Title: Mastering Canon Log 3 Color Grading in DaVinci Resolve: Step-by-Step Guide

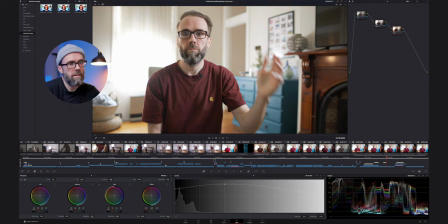If I go, you know, halfway, it's going to be, I feel like it's going to be undersaturated. So I like it because I can push it all the way up to the top and I can dial in like a saturation. And then what I probably will add as well is another node in here
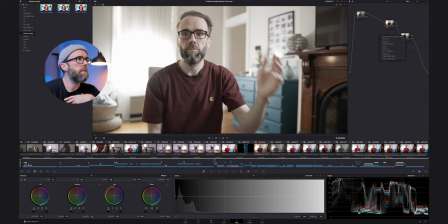where I will deselect this as well, just so I can see everything all together. I'll add another node in here and I'm going to add to this node my color correction.
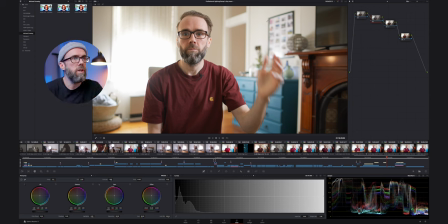So I feel like it's going a little bit towards the orange. And so I'm gonna add a little bit of a color correction in here. I'm just gonna use the offset and just basically push it a little bit towards the blue, just to take away a little bit of that yellowy kind of look that the footage has.
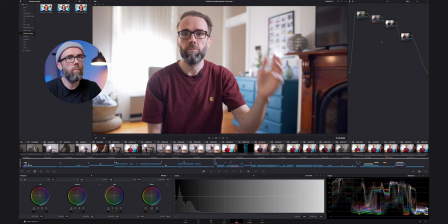And that is sort of where I I'm pretty happy with landing on my base grade for this footage. So if we go back to the original footage, and I'll just turn off all these nodes.
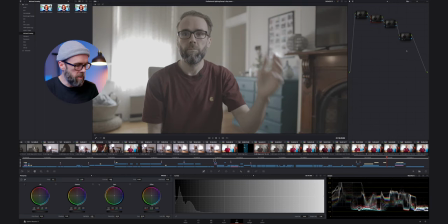That's just using option D on a Apple.
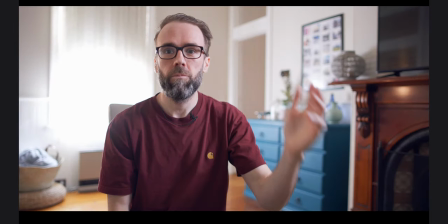So that's sort of, if I go all the way now up, that's sort of my base grade to this footage.
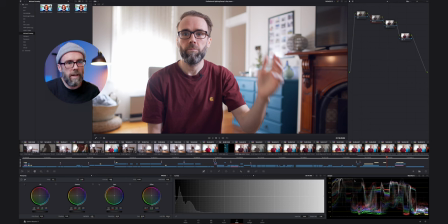And if you look at the scopes, everything is really good in range, except obviously this window, which we've talked about already, but everything else is really nicely in range and I'm not pushing anything too hard or too soft. I probably want to expose it a little bit more than this as well.
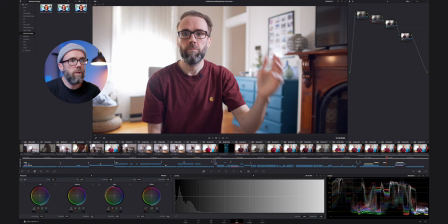So I'm going to actually bring up the first node and just bring up the exposure just a little bit, just to get a little bit more exposure. And then I'll come back to the curves on this second node as well.
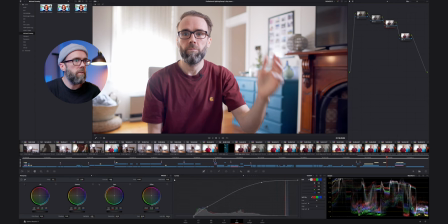And I'll just bring a little bit of those shadows out. Just cut a bit of the hue out of those shadows before they clip. And that is pretty much how I dial in like a Rec 709 look. So at this point, this is, you know, nearly at a deliverable stage, but there's a little bit missing, I feel like, in this image. And I like to kind of have a little bit more pop in the saturation and those sort of things.
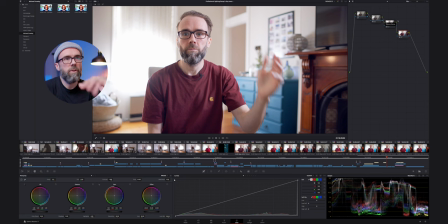So this is where I would keep all these together as my first kind of correction for this, to get this into a Rec 709 image. And then I would add some different corrections from here. So I'm going to pop this over here just onto the stalk here, but then basically start another layer of corrections.
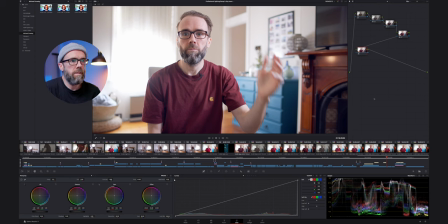And this is where I'm going to add in some different things and get the skin tone where I want it to be, get the you know, the image looking a little bit nicer, and put some artistic flair onto the image as well. So here I would basically add in a
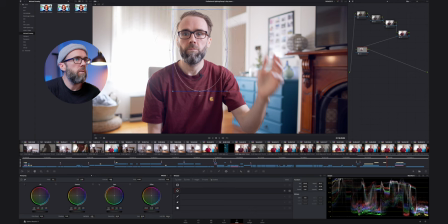circle like this. And on this node, I want to add sharpness. So I'm going to sharpen this up
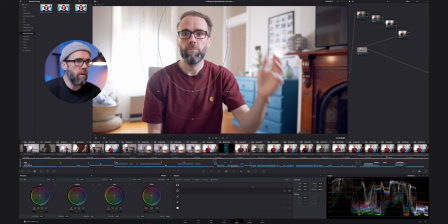quite a lot, down to maybe 46.
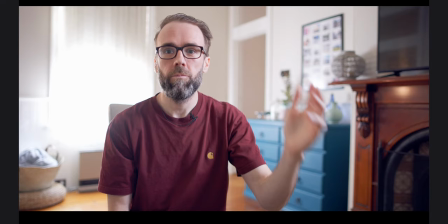So just to sharpen up, if you look there, that's with it off, with it on, with it off, with it on.
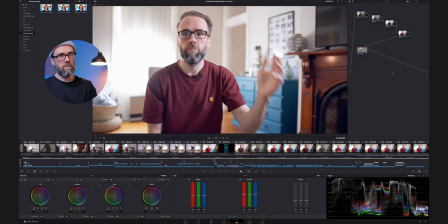It doesn't do a lot, but it just gives it a little bit more pop. I'm going to add another node and I'm going to use the exact same one that I used here. So copy and paste the correction. I'm going to remove the sharpness.
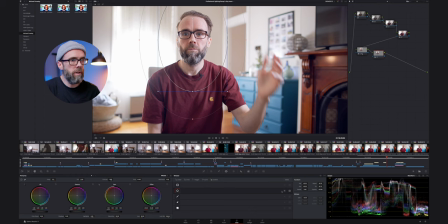I'm going to go to here and I'm going to invert from here. And here I want to add a little bit more saturation because I think it requires a little bit more and a little bit more pop.